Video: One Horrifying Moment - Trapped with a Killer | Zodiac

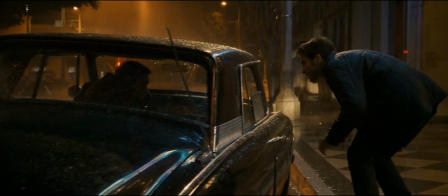Mr Vaughn? Mr Graysmith? Yes.
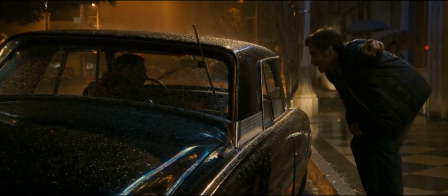This scene is purely taken from Robert Graysmith's perspective and his perspective only.
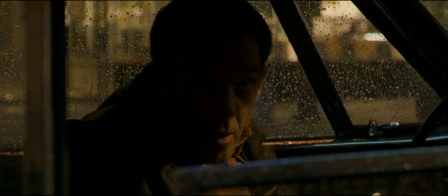Whatever he uncovers, we uncover. At the start of the scene, we are feeling what Graysmith is feeling.
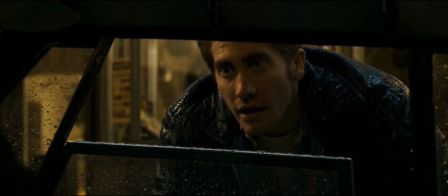Whatever goes through his head, goes through our heads. This scene starts off as normal.
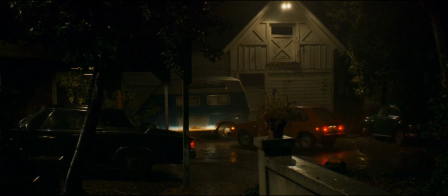Graysmith follows Vaughn to find out some information on Rick Marshall, who Graysmith believes to be the Zodiac.
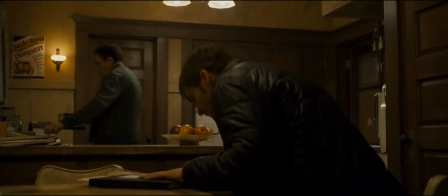Here, Graysmith enters Vaughn's home and begins to sit down. In this part of the scene, the tension is really low, and we don't really suspect anything.
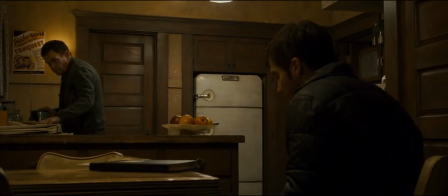Graysmith thinks he's just gonna get some information and that's it. No need to feel worried or scared for the character just yet.
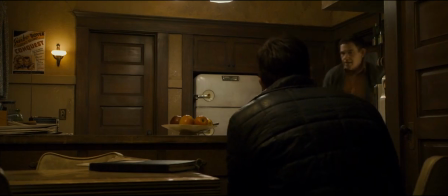We get this shot of Graysmith and Vaughn being the subject of the shot which tells us that we're only getting a quick meeting.
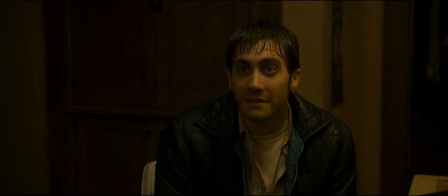No tension. There is no tension to this scene yet. Fast forward a little bit and Graysmith drops the name.
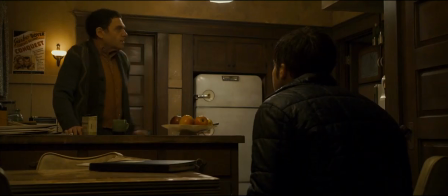Vaughn is realizing what this meeting is about.
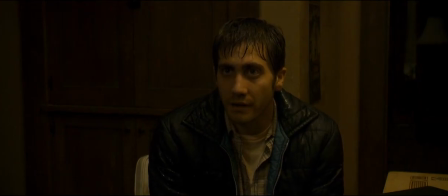This is about Rick Notice how we're getting shots of the two characters where Vaughn is looking down on Graysmith who is sitting, which helps emulate the sense of power, however no tension is still being presented.
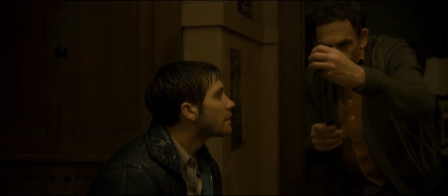The reason being is because Vaughn is helping out Graysmith and we're watching as new information is coming out.
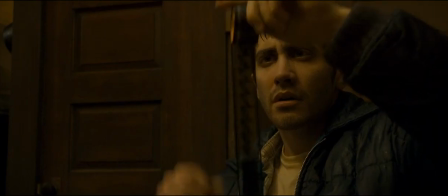But then we probably get the most dramatic change in tone and tension,
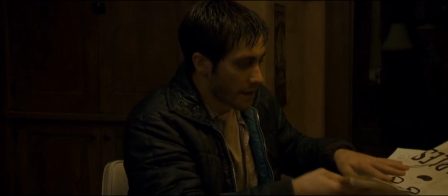and that is when Vaughn reveals something truly chilling.
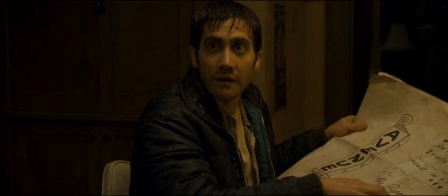Rick didn't draw any posters. No, he drew this one. Mr. Graysmith, I do the posters myself.
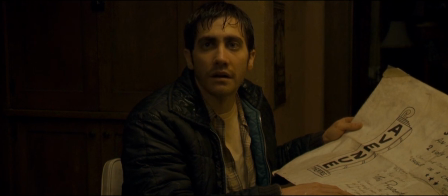It's my handwriting.
Now we are starting to worry. Graysmith is starting to worry.
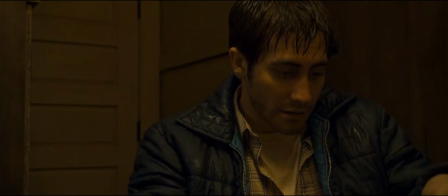The realisation is starting to hit us that Vaughn might indeed be the Zodiac.
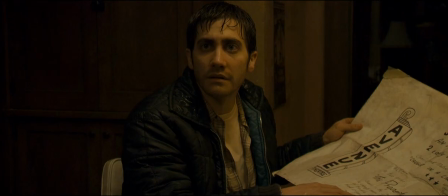I mean, he admitted that that was his writing, the same handwriting showed to us through the Zodiac letters.
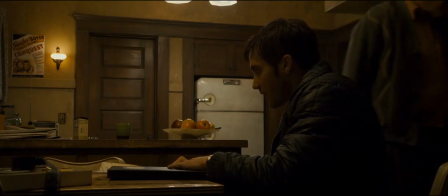As Grace Smith folds up the poster, we get this chilling line, which confirms our suspicions.
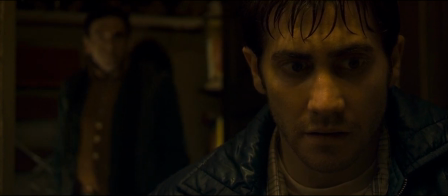Just down in the basement. Not many people have basements in California.
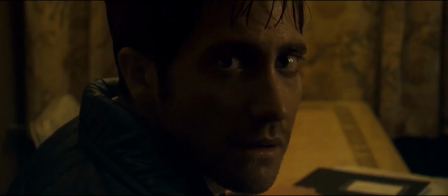Not many people have basements. But do you know who does have a basement?
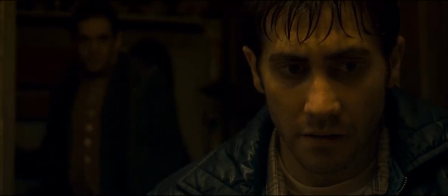Zodiac. Notice how Vaughn is blurred, being eliminated by a single light.
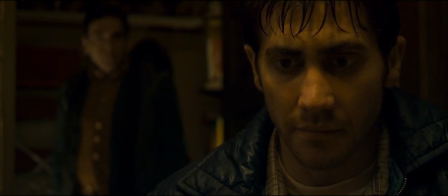Vaughn is completely separated from Graysmith now, as he's turning out to be a suspect.
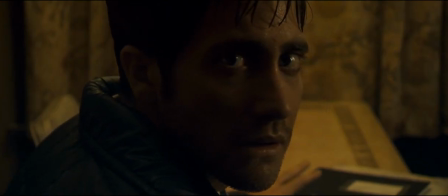We get this close-up of Graysmith, which shows us the true fear going through him, which goes through us.
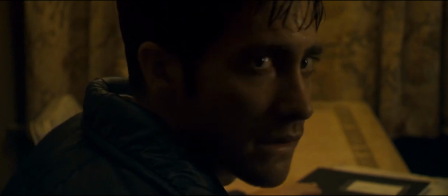We are scared for his life. This shot is also very close to the camera, because now Graysmith feels trapped with a killer,
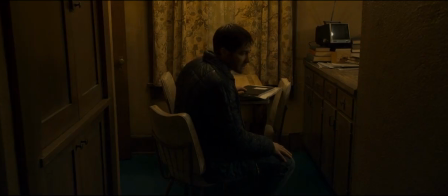making the frame very claustrophobic. When they're sitting down into the basement, we get two different angles, one with Vaughn going down the stairs and one with Graysmith going down the stairs.
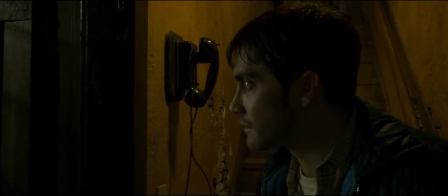The shot with Graysmith, however, reveals a phone, implying that this is the phone used by Zodiac.
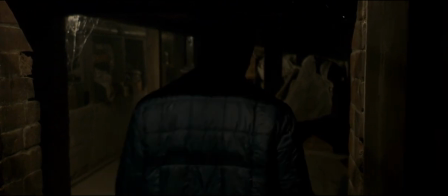Just look at this basement! If this doesn't look like a murder room? I don't know what does.
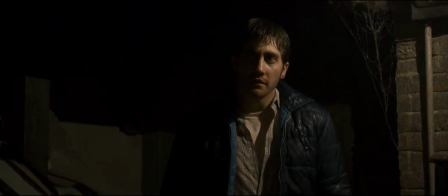Graysmith is slowly walking into the basement and even by looking at his face, we can tell what he's thinking.
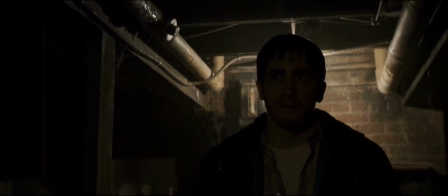Because it's what we are thinking. Is this Graysmith's last moment?
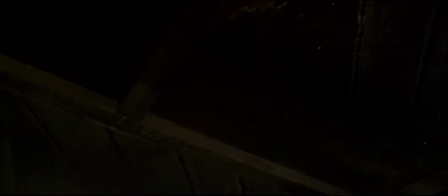Has his over-obsession forced him to stop to realise the amount of trouble he has gotten himself into?
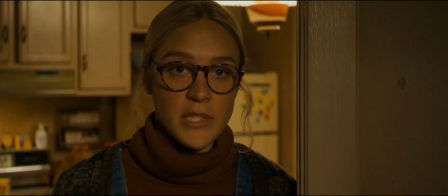He literally pushes everything away just to get what he wants and not be remembered as just that one cartoonist.
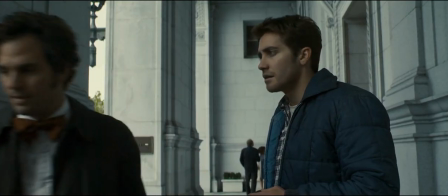But But being the only one that cares,
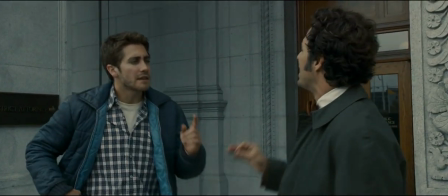and the only one that is obsessed with Zodiac, wouldn't that bring upon consequences?